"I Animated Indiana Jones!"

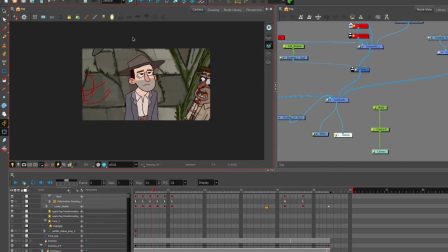[8:37]
So if I block this off here, watch the background compared to Indy's head, and it moves quite a bit until his feet are in shot.
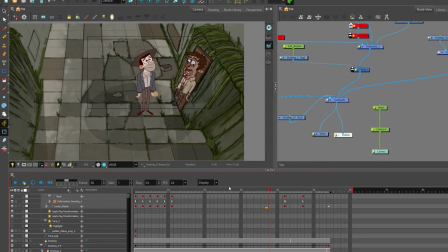[8:52]
Now, if you look at what you can see behind the scenes, his feet are sliding. I actually just moved him to give the effect of,
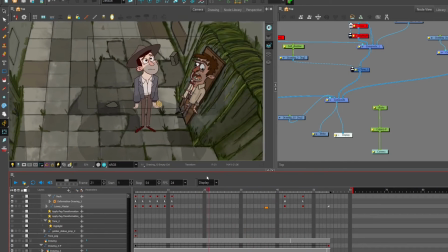[9:06]
well, it's like a lens depth, I suppose.
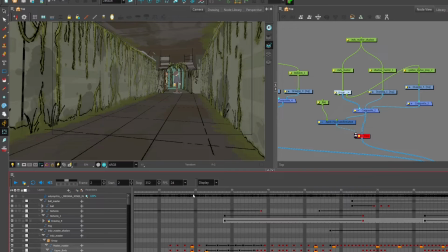[9:12]
Okay, scene 3. So this one is, it was a pain. It was a massive pain. Mainly because I decided to use a 3D background to get that tunnel effect. And it was a pain because Harmony is a 3D engine.
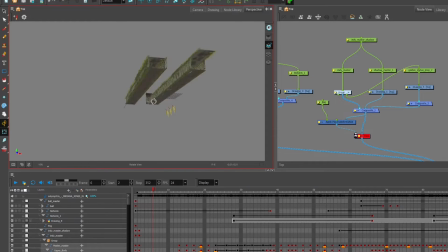[9:29]
Like if I go out here, you can see it's built in 3D with 2D elements. So here's the alligators here. These are just 2D. Right. And same with Indy. Indy's 2D as well. So Indy's 2D as well.
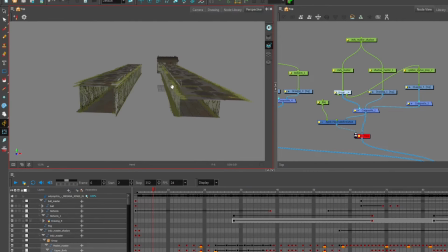[9:48]
But I basically created 2 corridors, and as he goes down, they kind of replace each other. I'll just show you. It's a lot easier. So he starts to move.
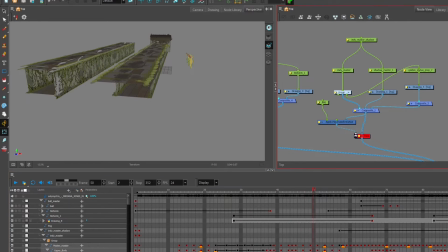[10:06]
And as he starts to move, in fact over here, this is what you see.
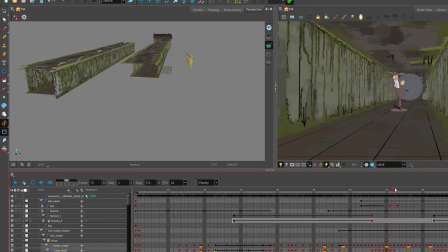[10:15]
he starts to move, and then you can see the ball fall in there. And right before the whole wave runs out of the room, I throw in another one there.
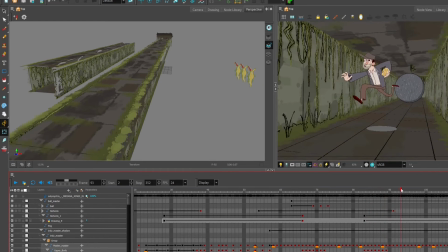[10:25]
And if you look closer, you can actually see the seams. Let's see if we can see.
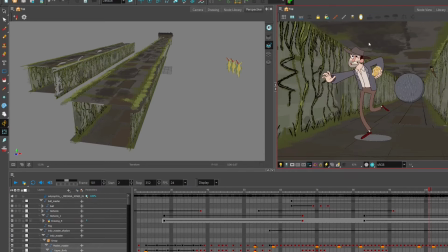[10:30]
Yeah, there's one right there. But it's going so quick you don't even notice it, so it's fine. It's in that loop.
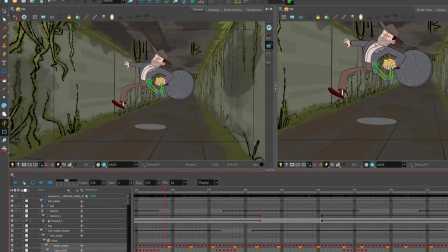[10:36]
Look at that. I mean, it works. It works well enough. The thing about this scene was it was getting too long, and it was taking up too much RAM on my computer.
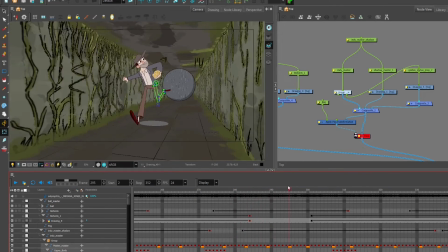[10:44]
So I had to render it and then do the effects on top and all the different traps and stuff.
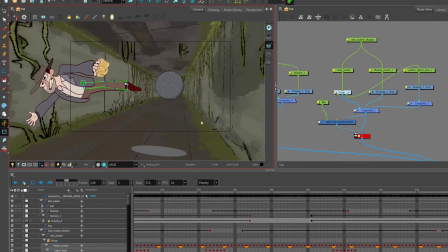[10:50]
And he dives out. Look how stupid he Look how dumb he looks there.
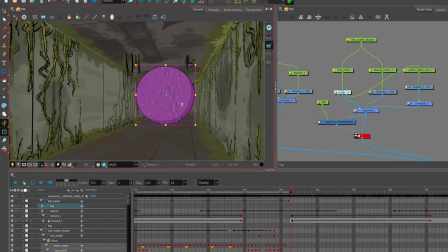[10:55]
Oh my goodness. The ball is just a flat image, and then to give it the rolling effect, I just have some textures in there that go downwards and give it a sort of grainy movement look.
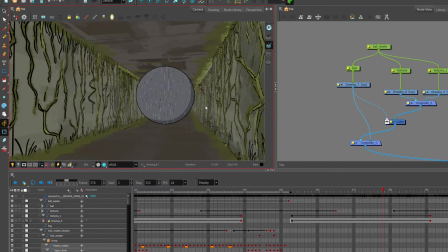And this works. It's good enough. And these walls are just drawings that I rotated in 3D space. So
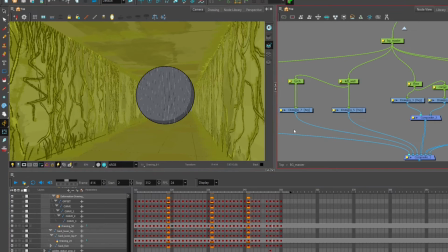[11:32]
if I click on this wall,
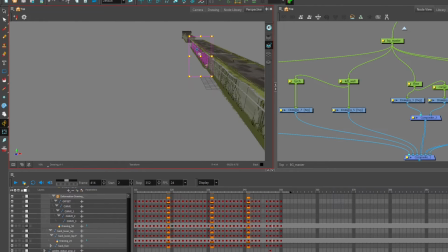[11:36]
if I go on the perspective, I can pull it out, and you can see that it's just a
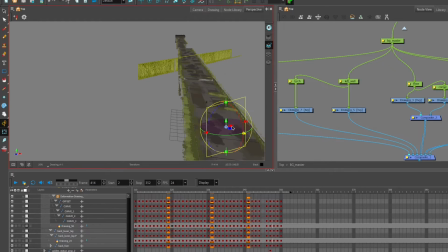[11:47]
flat 3D, sorry, a flat 2D image that I boxed together, and it works fine.
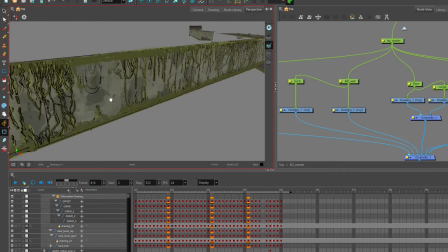[11:57]
But yeah, these are just all vines that I did. Okay, cool.
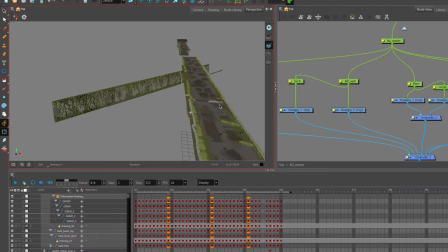[12:02]
I'm gonna go into the comp stuff now and show you some animation.
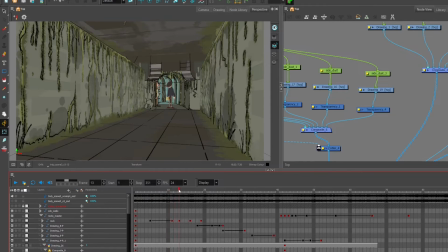[12:10]
Okay, so like I said for the last scene, I rendered that one and I imported it into Harmony.
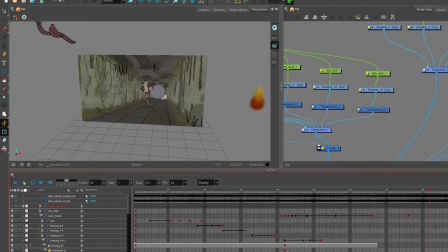[12:17]
This is just a 2D movie of the 3D background with Indy running forward, and this is where I started adding comp stuff. And stuff I added to this scene was, well, smoke effects, dust, fire.
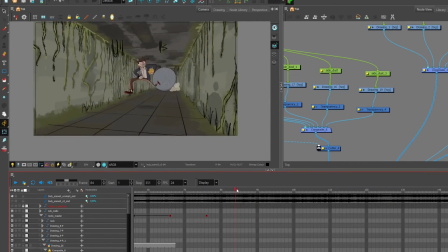[12:35]
You can see fire here. I added the snake, some lighting stuff.
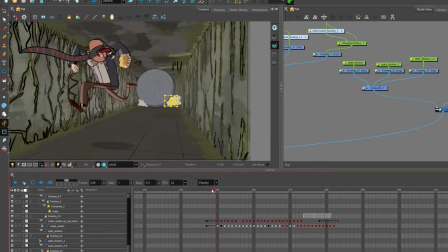[12:42]
So these dust effects, they're hand drawn, and I attached it. So these dust effects are hand drawn, and I attached an opacity node.
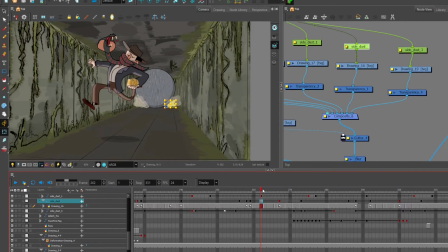[12:55]
Yeah, this one here.
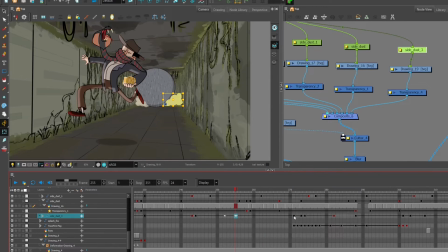[12:59]
You can see from here to here, it goes from 0% transparency to 100, which makes it invisible, basically. Yeah, and it worked well enough. I wanted to use the dust to hide some of the unsightly seams that were popping up.
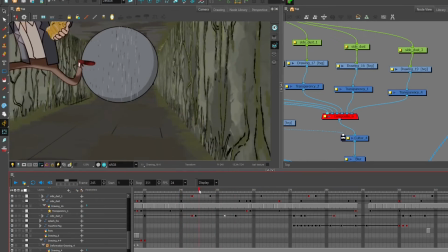[13:16]
So you can see just here, I turn this off, you can see where the background stops and chops and disappears. So I threw those on top to hide that, and it worked well enough. And okay, so animation. So we have Indy here, and he's looking up.
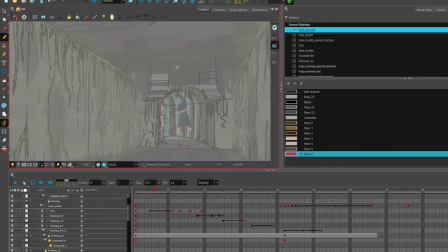[13:38]
So the previous shot, yeah, so scene 2, the camera was about here, and it was kind of going up like that. And so this one, the camera's switched behind him so we can get a long shot and a nice view down the hallway.
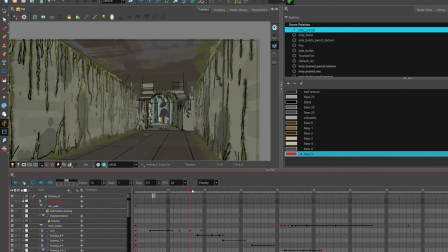[13:57]
So this movement here.
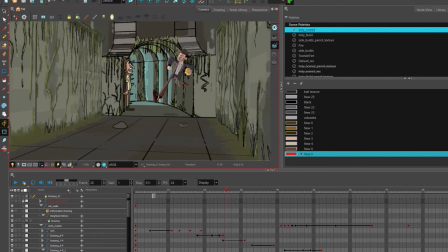[14:02]
So I have a cartoony antic.
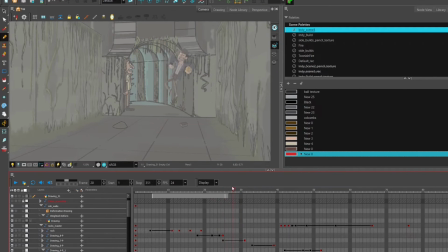[14:05]
Indy goes up like that, and it keeps going up, and he holds it, and he's doing the Scooby-Doo thing with the runny legs. And then at the top here, I gave him a double antic, I guess.
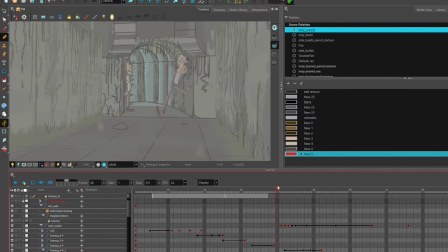[14:20]
But it works. That works fine. He goes up just a bit more, and then he comes down, he stretches out. It's a double antic, he stretches out. And there's some overlapping action there with his arms.
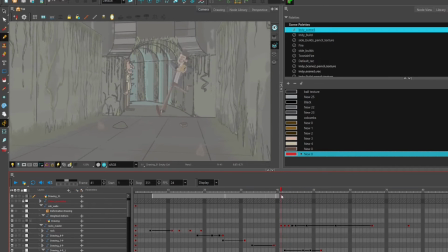[14:40]
And then he squashes down. Bam. So, stretch and squash. That is basically the bouncing ball principle, except with limbs and heads and stuff.
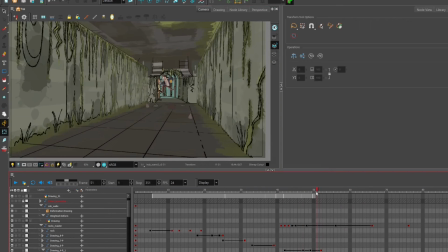[14:51]
And then he shoots back up. So the run cycle was the very first thing I did for this scene. In fact, it's the very first bit of animation I did in the entire animation short. So, because it's in perspective and it's a bit cartoony, you know, it doesn't matter that, you know, his feet slides a little bit there at the front.
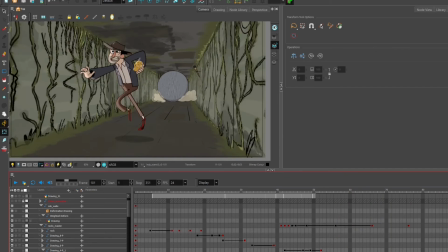[15:08]
When he gets closer to the camera and the camera's speeding up, it's less noticeable, so that's fine.
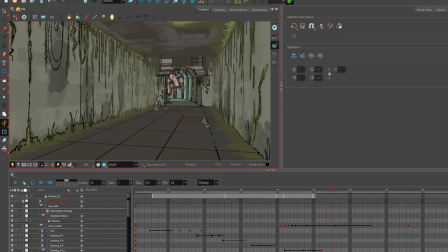[15:14]
Now I did a video on runs. Okay, runs. Okay, so runs. Now I did a video on runs a while ago.
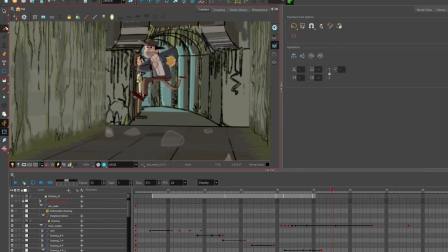[15:21]
I did 3 different runs, and I did a clickbaity title to try and get people in.
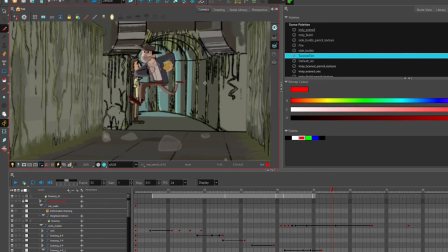[15:28]
Okay, so runs. Let's do a quick tutorial on runs, real quick. Okay, so you have the stride, and then you have the contact, or the down, sometimes it's called. And then you have the passing there.
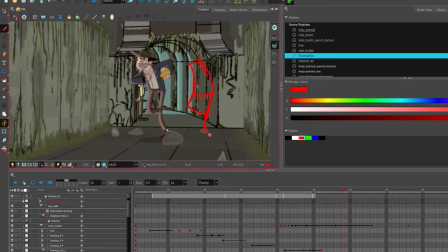[15:47]
Sometimes with faster runs, you don't include the passing, or you don't need to include the passing, but I did in this one because it's on ones. And then he starts to go up a little bit here. And then he's basically in the air here. No, he's absolutely in the air.
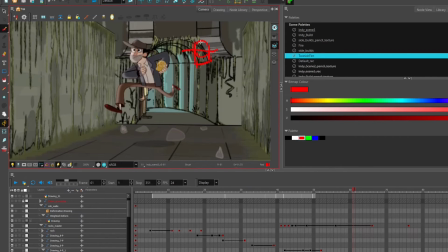[16:07]
And at this key, he's in the air. Whatever. But the point being is that's the up. Now, Cartoony runs, this wouldn't be the highest point, usually.
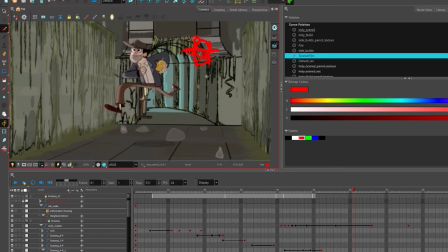[16:21]
I mean, sometimes it will be. But for this scene, it is. So, something like that. He's up. And he's leaning forward. Yeah, the run cycle repeats on the other side, and then it keeps going like that.
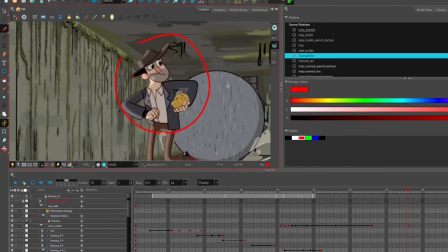[16:36]
And then most of the animation is on the top. Oh no. His ear.
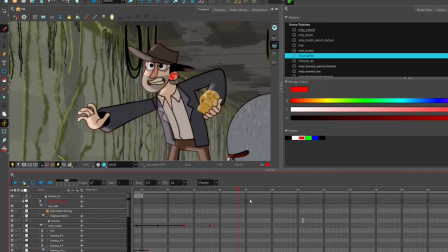[16:41]
I just noticed that I have the wrong ear on. Just for the first part of this scene.
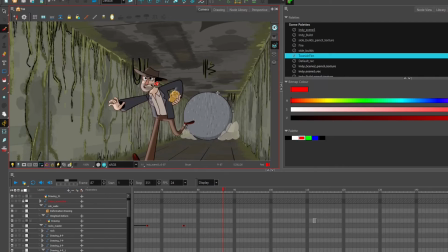[16:49]
That's fine, whatever. It switches back, I think.